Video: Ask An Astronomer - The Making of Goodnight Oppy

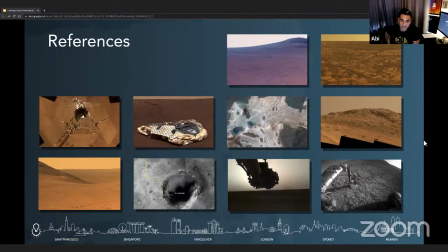So, yeah, like, for example, you don't really see clouds on Mars, but we had to add some texture in there because it just wouldn't help us identify things like the horizon, a bit of parallax, or a bit of motion in there.
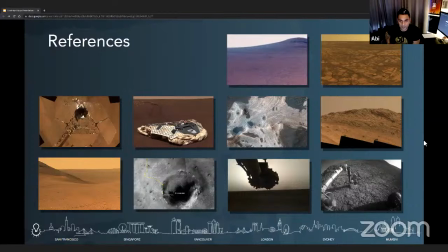So we added subtle sense of clouds in the background, um and that was some creative liberty that we had to take well i guess yeah i mean at the end of the day you can't get to mars and so you're still making a movie and so it has to look like something people
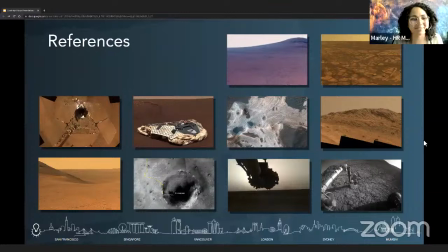want to look at right and things that are familiar to us right yeah so adding clouds i think is totally reasonable yeah totally forgivable as well yeah um
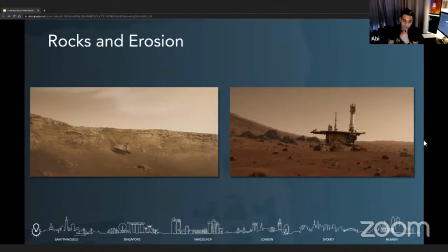but you know at the same time we still had to keep the ground reality of everything as accurate as as possible um we also you know, simulated erosions and reverse engineered landscapes by building a custom scatter system for
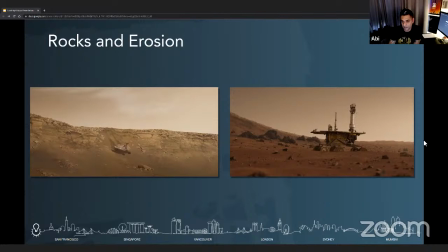the rocks based on dust storms or general wind systems so that we could scatter rocks naturally, like how it would be scattered with the wind and to match references as well. And to faithfully recreate that just so that it didn't look like we were,
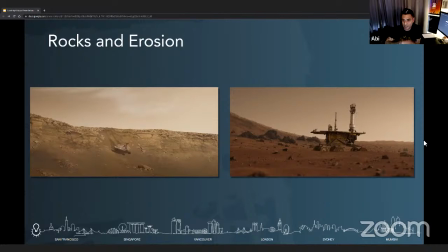it was like a set design where we just place rocks randomly right so we used uh wind flow systems just to get the rock scattered across the surface so it looks a little bit more natural and also these multi-layer
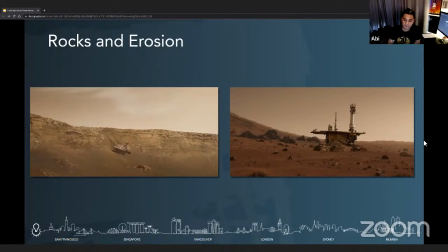erosions uh that you see on the on the terrain itself which you can see on the image to the screen left so a wind flow system like what does that like what goes into building that system because i'm getting what i understand is that that just generates the rocks or tells you where
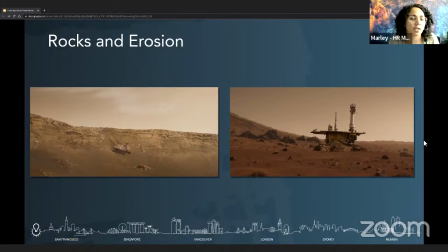the rock should be, but is that based on some sort of information that you've given the system to generate? It is. So some of the tools that we use, which we use even with our other movies that we work on,
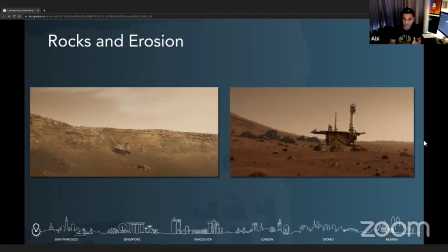and to just simplify it to a very base level, we have our rocks that we build and then we scatter it by throwing it into the wind, literally in some way, where our softwares can then set up airfields where these rocks can then get scattered around so it just
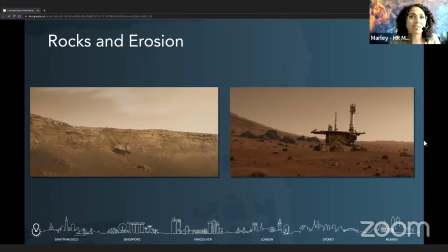rolls around a little more natural sits a little more natural on the landscapes themselves and when you say you know throw it into the wind do you are you modeling like martian wind atmospheres are you using earth wind or is that a turn of phrase it was it was just a phrase uh but also it was funny because um
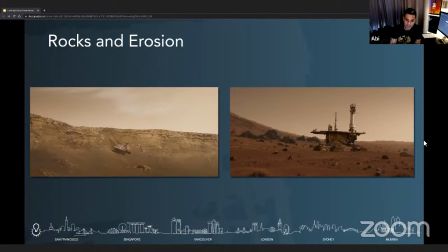after the screening we were there uh for this for the first screening i think the first international screening and i walked up to kobe boykins who's in the um in the documentary and and i was like so what do you think of that and he's like oh it looks that look great that look really awesome and i told him some of the stuff that we did and he was like well you should have just contacted me
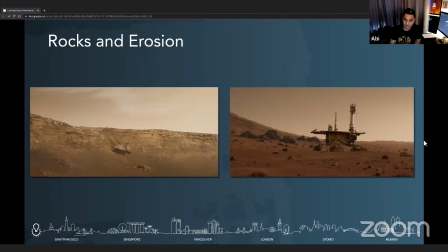out of giving you the formula as to what the wind velocity would have been and you guys could have simulated the whole thing and i was like no that would have been a bit too much for us. We are still trying to make it look cinematic and that would have gone over our heads. But a lot of it was based on visual references just to make sure that it falls in a similar
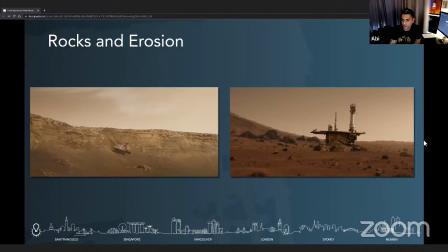manner and just has a much more organic placement of the rocks. A more organic, yeah, Martian feel. I guess, yeah, if you're feeding it not wind, you're still feeding it Mars information at the very least.
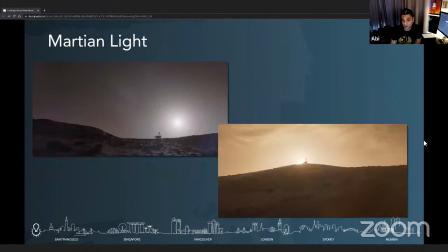So images. At the very least, yes. Yeah. And on actually more than the wind, we actually spent proper of time looking at Martian light, because unlike, you know, atmospheric conditions on Earth, the light on Mars are different.
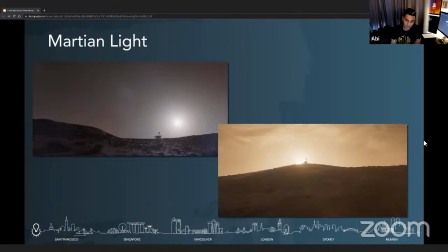So we had tons of archival footage and various photographs from NASA's archives that we could actually look at these images and references and make sure that, you know, we get the same nature of light based on the sojourn of the sun as it traverses the Martian sky to depict accurate lighting conditions as
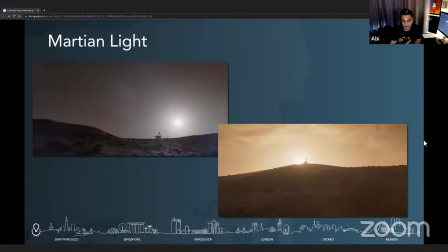to what night would look like what mornings would look like. There are a few shots where we do have a bit of a time-lapse where we have our rovers stuck in an infinite, I think it's Spirit, in an infinite reboot where we see day and night cycles going.